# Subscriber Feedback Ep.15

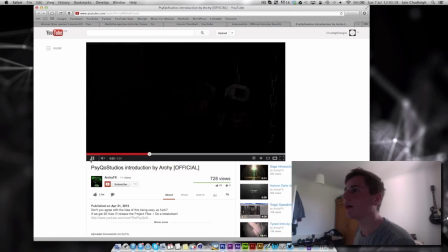It's fine there, but because it's so dark um the viewers probably won't know that they're meant to be uh trying to read it especially yet because it's kind of just um the teaser basically before the final reveal uh this is really nice again it's pretty dark all
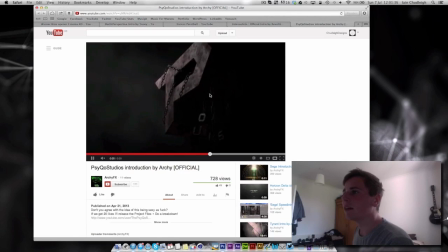around um some kind of better lighting would have worked really well um i believe just kind of just something in here because it looks almost 2d at this point so just some
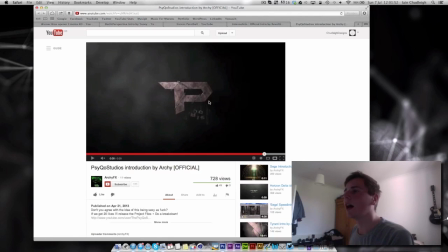lighting from the side just to really kind of bring it out it's
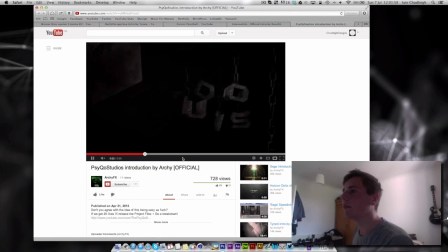this kind of giant hanging object and maybe there should have been one final chain
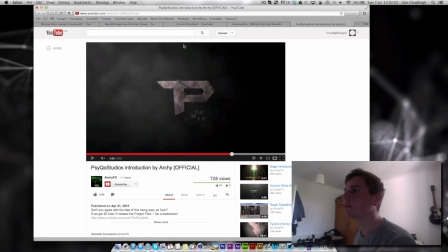or two connecting this up to the ceiling so this itself is hanging or against a wall or something but I really like this one um good work with wrapping the chains around the actual logo nice idea with it
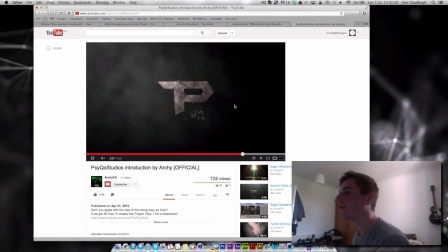hanging it's just quite hard to read um so yeah overall really nice i really
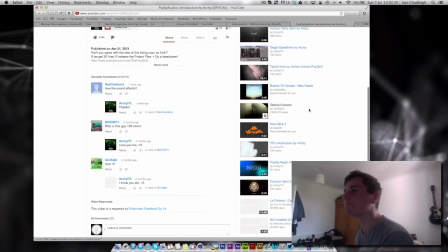like that one um so
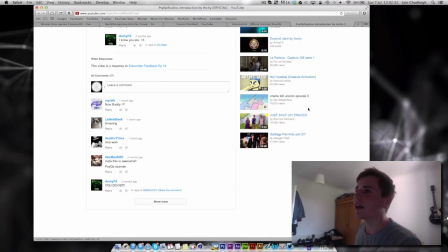yeah that's the five intros i found and congratulations to those people who actually listened and didn't submit more than one to make it incredibly unfair on everyone else in fact by only submitting one they actually got a much higher chance of getting their stuff reviewed because I had
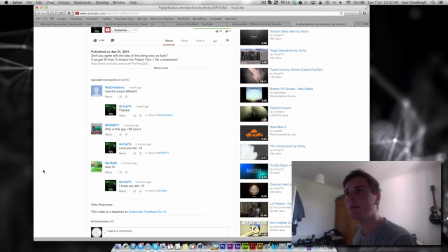to disqualify about 50 people so well done to them
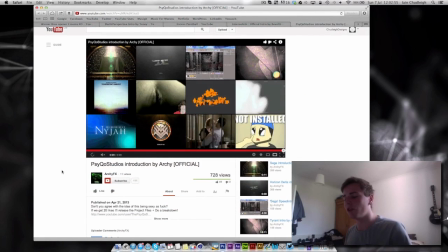and again next time if you don't if you do submit more than one again you
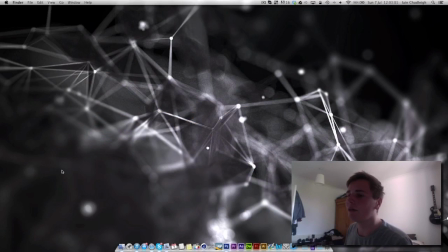will not be chosen so keep that in mind and thank you for watching leave a like comment subscribe all of that and I shall see you very soon